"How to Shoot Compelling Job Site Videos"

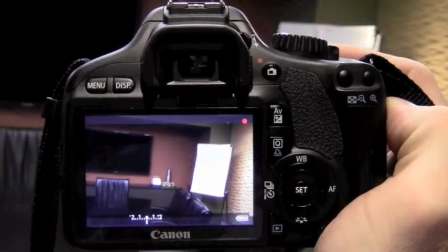(0:21)
Today's technology allows even the most novice videographers to capture high resolution images that can be made into engaging productions.
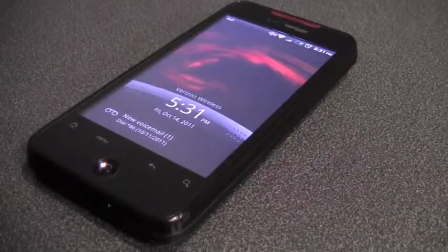(0:30)
Whether you film with the digital SLR camera, a smartphone, a flip camera, or any number of video recording devices,
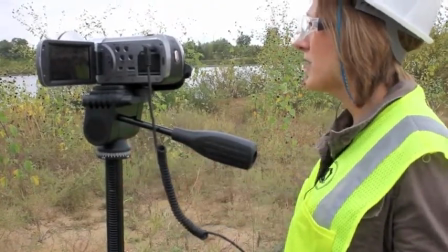(0:37)
they're all practical ways to conduct interviews, capture images of equipment, and display the context in which those subjects operate.
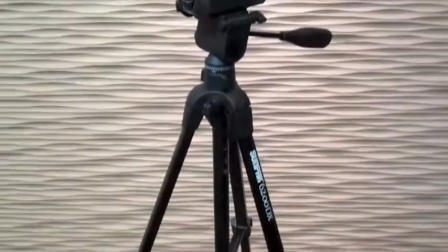(0:45)
Though professional microphone kits and tripods allow for the best audio and video recordings,
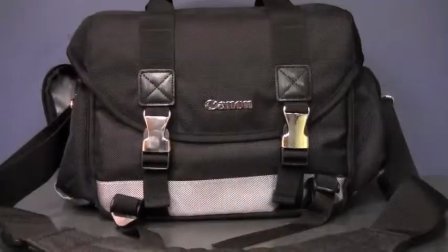(0:50)
a steady hand, and a close proximity to your subjects are the only tools you really need to capture quality footage regardless of the equipment you work with.
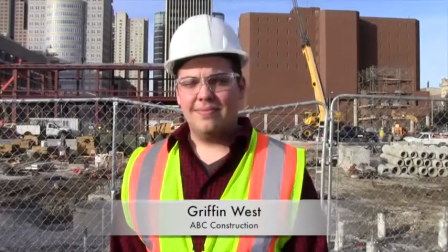(1:01)
Start by asking your subject to introduce himself by name, title, and company, then ask open-ended questions to get him talking.
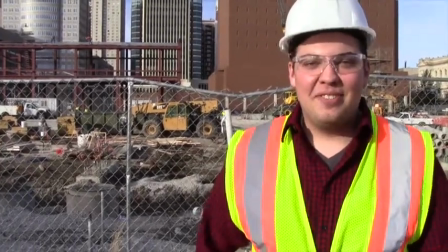(1:10)
Refrain from interrupting and keep your voice off the recordings by asking him to pause briefly following each answer.
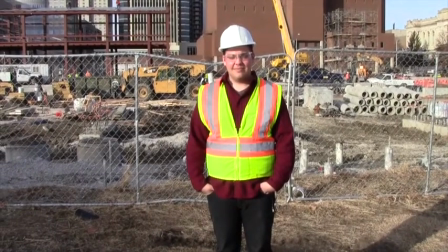(1:17)
Beginning videographers tend to place too much emphasis on interview subjects.
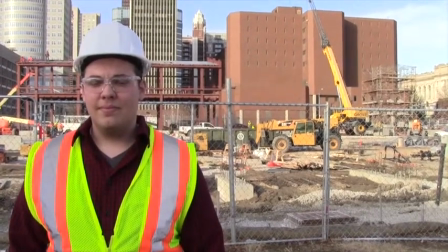(1:21)
Known as the rule of thirds, it's best to position your subject to the left or to the right of the frame, rather than the center.
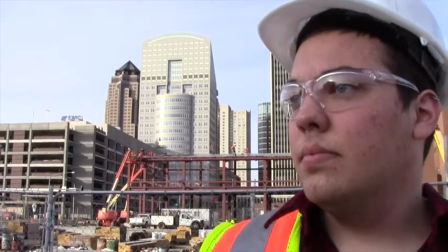(1:28)
In lieu of looking directly at the camera, ask him to focus on your ear or look over your shoulder as he responds to questions.
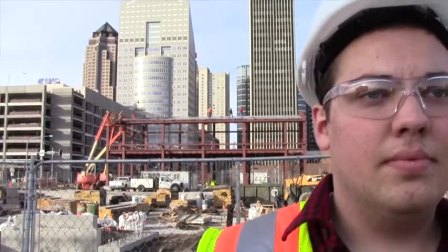(1:35)
Don't be afraid to get in close. Don't crop in so tight that you crowd out the subject's face, but do look for interesting angles to capture unique personalities.
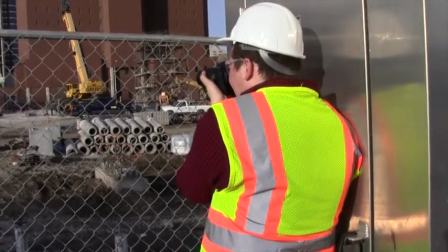(1:45)
When shooting freehand, become a human tripod by tucking your elbows firmly into your body or steady the camera by leaning against a solid surface.
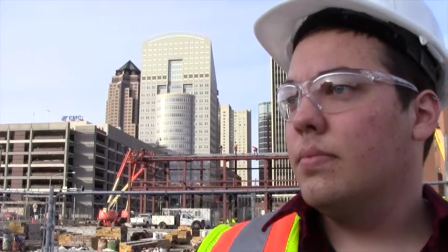(1:54)
Practice shooting wide, medium, and tight angles, and be sure to stay focused on your subject until he's finished speaking,
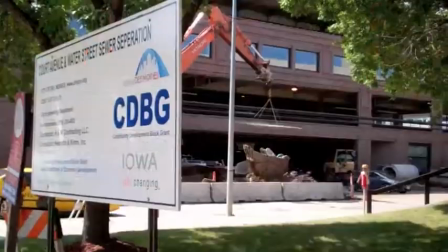(2:00)
as you can always go back and capture b-roll of products and landscapes following the interview.
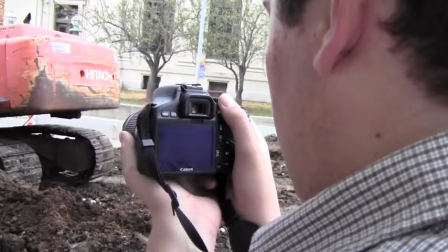(2:07)
To produce a one-minute video, plan on capturing at least 10 to 15 b-roll shots to illustrate the environment in which the interview took place remember
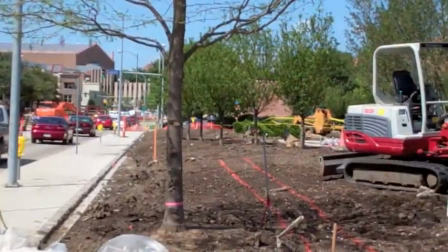(2:16)
to capture wide medium and tight shots and look for unique angles from which to portray the entire scene a good rule of thumb is to hold
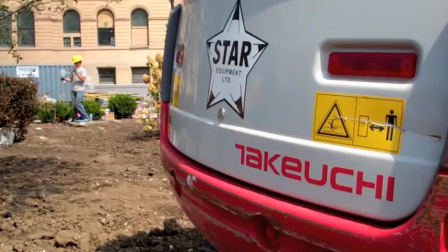(2:24)
each b-roll shot for eight to ten seconds footage of products helps to advance a story and reinforce your subjects
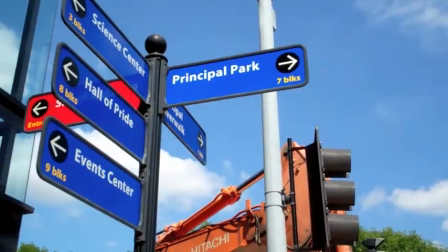(2:32)
comments detail shots and streetscapes at a rich layer of complexity and make for compelling videos.
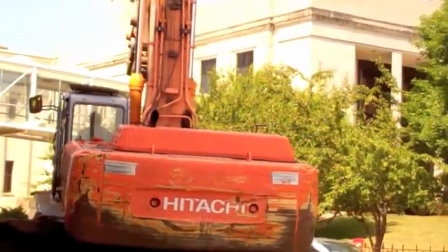(2:40)
When filming working tools and other action shots, let the action begin and end or pass by before cutting away.
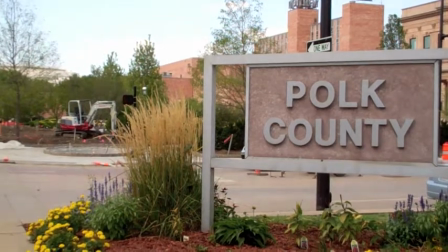(2:49)
Always get an establishing shot of the setting in which the interview took place.
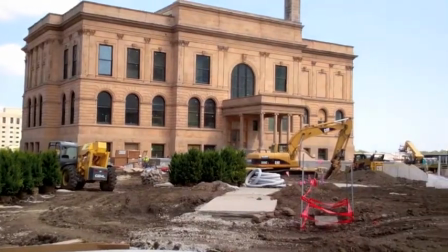(2:54)
Panning works, but try to avoid it unless it significantly contributes to the story.
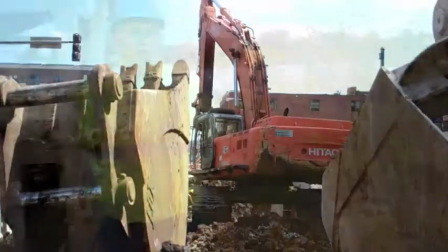(2:59)
In summary, mix up your video shots to include interviews, products, and landscapes that can be used to tell a story.
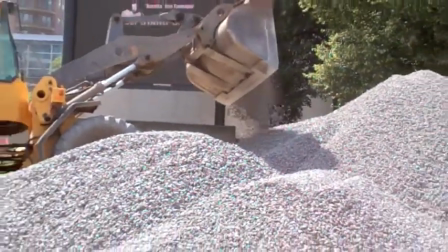(3:06)
Also, listen for opportunities to capture audio of man-made machines and natural sounds, which make for great transitions.
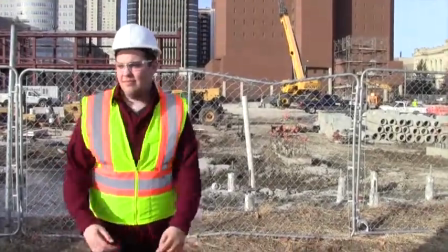(3:13)
Overall, do everything you can to make your interview subject feel comfortable and relaxed.
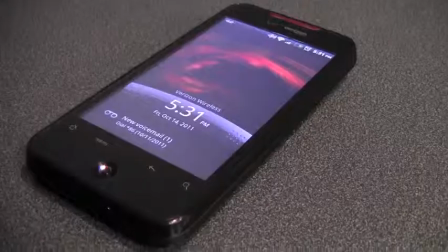(3:18)
And remember, with the right equipment and a little curiosity,
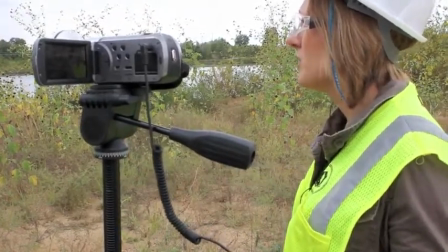(3:21)
you can successfully capture the audio and video recordings that set you apart from the competition and turn your customers into stars.